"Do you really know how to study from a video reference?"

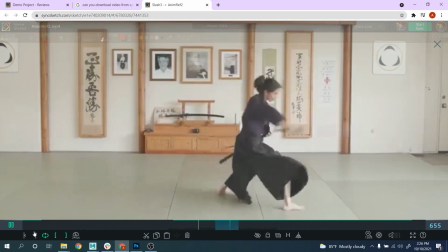[0:00]
Hey everybody, this is Alessandro. Welcome back to my channel. So yesterday I was studying with one of my students, like this video reference, like as part of one of the assignment.
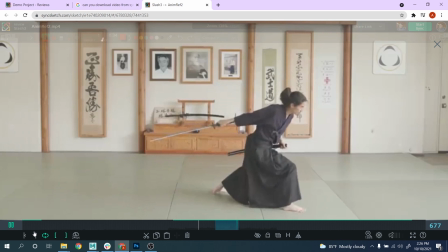[0:07]
And one of the things I was discussing with him is not just about, copy the reference and stuff like that,
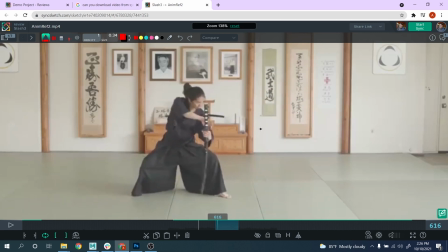[0:13]
but it's about understanding also certain part into the reference, right? So it's like when you see a pose and everything, the line of action, how can we improve it? First of all, we don't always have to copy the reference frame by frame, understand the essence, how can we push certain poses and angle to make a pose even more appealing, right?
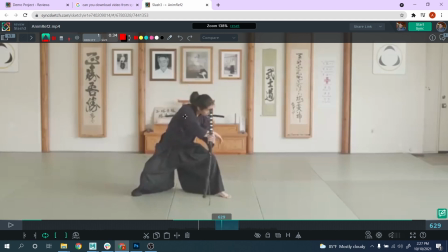[0:30]
A lot of people still just try to focus and copy the reference and don't really understand what they need to push about that, right? So I want to go with this, through with you guys.
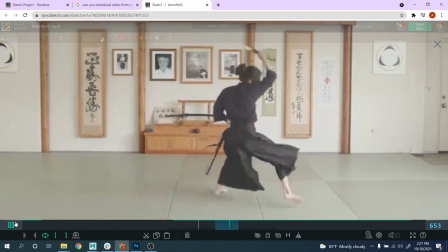[0:41]
So the first things I notice when I look at this reference, at the first part, it doesn't really tell me a lot, right?
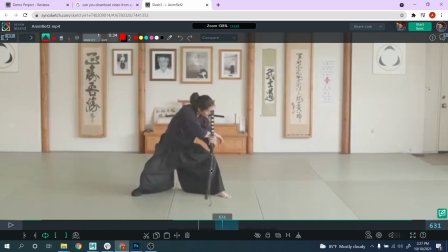[0:47]
This first transition is not very interesting. So I was like, okay, why don't we start directly over here, right? And so one of the things I don't really like, for example, about this pose is having the leg like this, right?
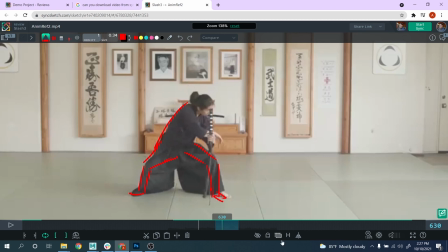[1:02]
For me, honestly, it's not a very appealing pose. I don't like having the leg open up like this. So what I'm gonna do usually is just about
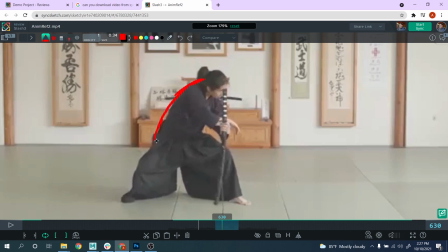[1:15]
adjusting this line of action over here, right? And maybe do something like that, right? And as you can see, when I work on the line of action, it's always about the make it more organic as possible, right? So I don't break in different body part or something like that, okay?
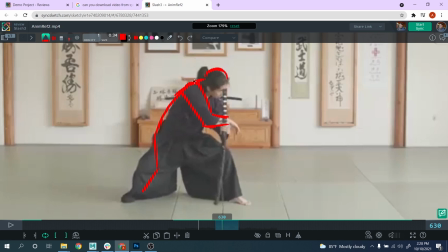[1:36]
Right, and so here we have the head, right? I see like how the shoulder is kind of covering up part of the head, the neck, sorry. Okay, I think it's really nice. And this, I think we can keep it that way, this leg. But so the important part for me is really this one over here, this leg over here, right?
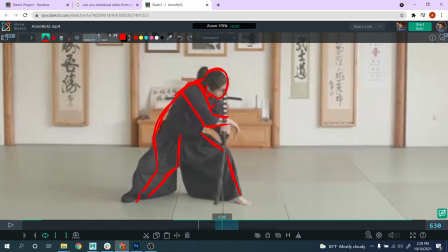[1:56]
Okay, pushing it this direction, maybe having a little bit more flat, right? And so, and then definitely this one can be, go in this direction, right? And other things I want to do, obviously, focus on this arm. We can see very little, but this one over here, I really want to coming down.
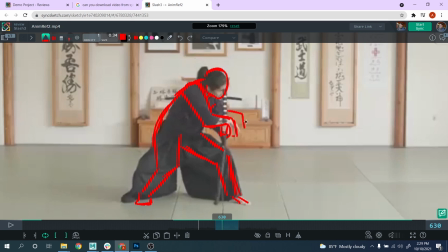[2:15]
Okay, I really want to feel this angle here into the wrist, right? Because I think like it's very very appealing, right? And maybe this word, I don't want to have this word going in on his eyes or something. So definitely, you want to cheat in a way that
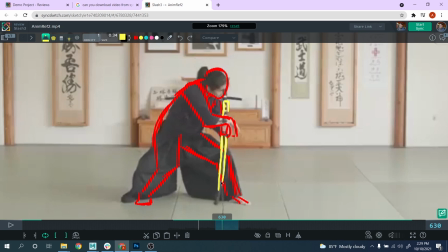[2:35]
it doesn't go on his face, right? So you have to think about when you do those things, like how you want to stage it, like how you don't want to have part of the props or an object going on someone else's faces or stuff like that, right? So this could be like the first starting pose, right?
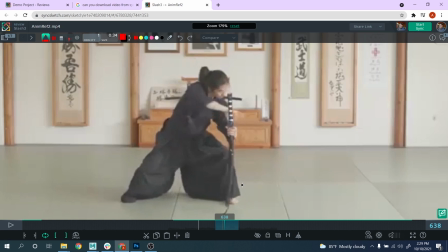[2:52]
As we talk about it. So now from here, another key poses for me could be this one, all right? Boom, see, very nice. And again, see what I really want to do.
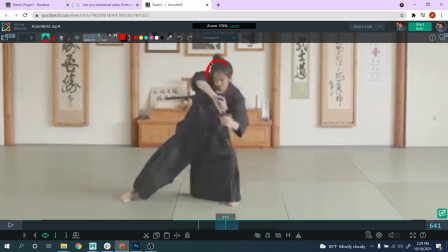[3:06]
I want to start with this one and see how the shoulder really pushing up, okay?
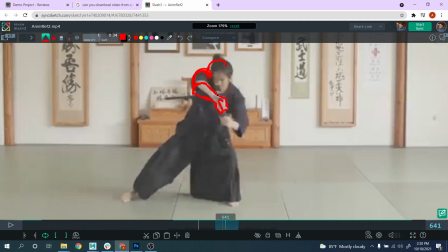[3:18]
So this is, for me, this is a key poses because this is the first moment where it's actually grabbing the sword with the other hand, right? Right? And maybe I want to start already to look a bit more to this direction rather than at the sword, right?
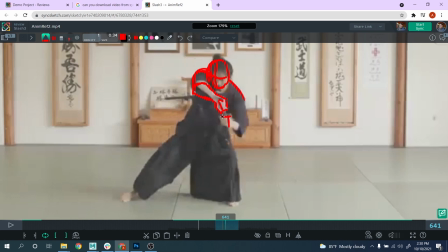[3:37]
And you see like I'm very careful about the line of action here. And again, it's important to have those sharp edge. Let's see, you can have a nice round shape here on the shoulder, but then you want to have this one, right?
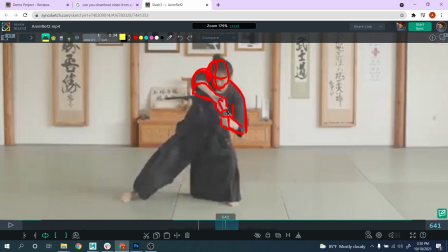[3:52]
This kind of sharp edge over here, right? And assuming the sword is going to be around like this, is not very visible on the reference because of the compression, but I'm sure it's going to be around here, right?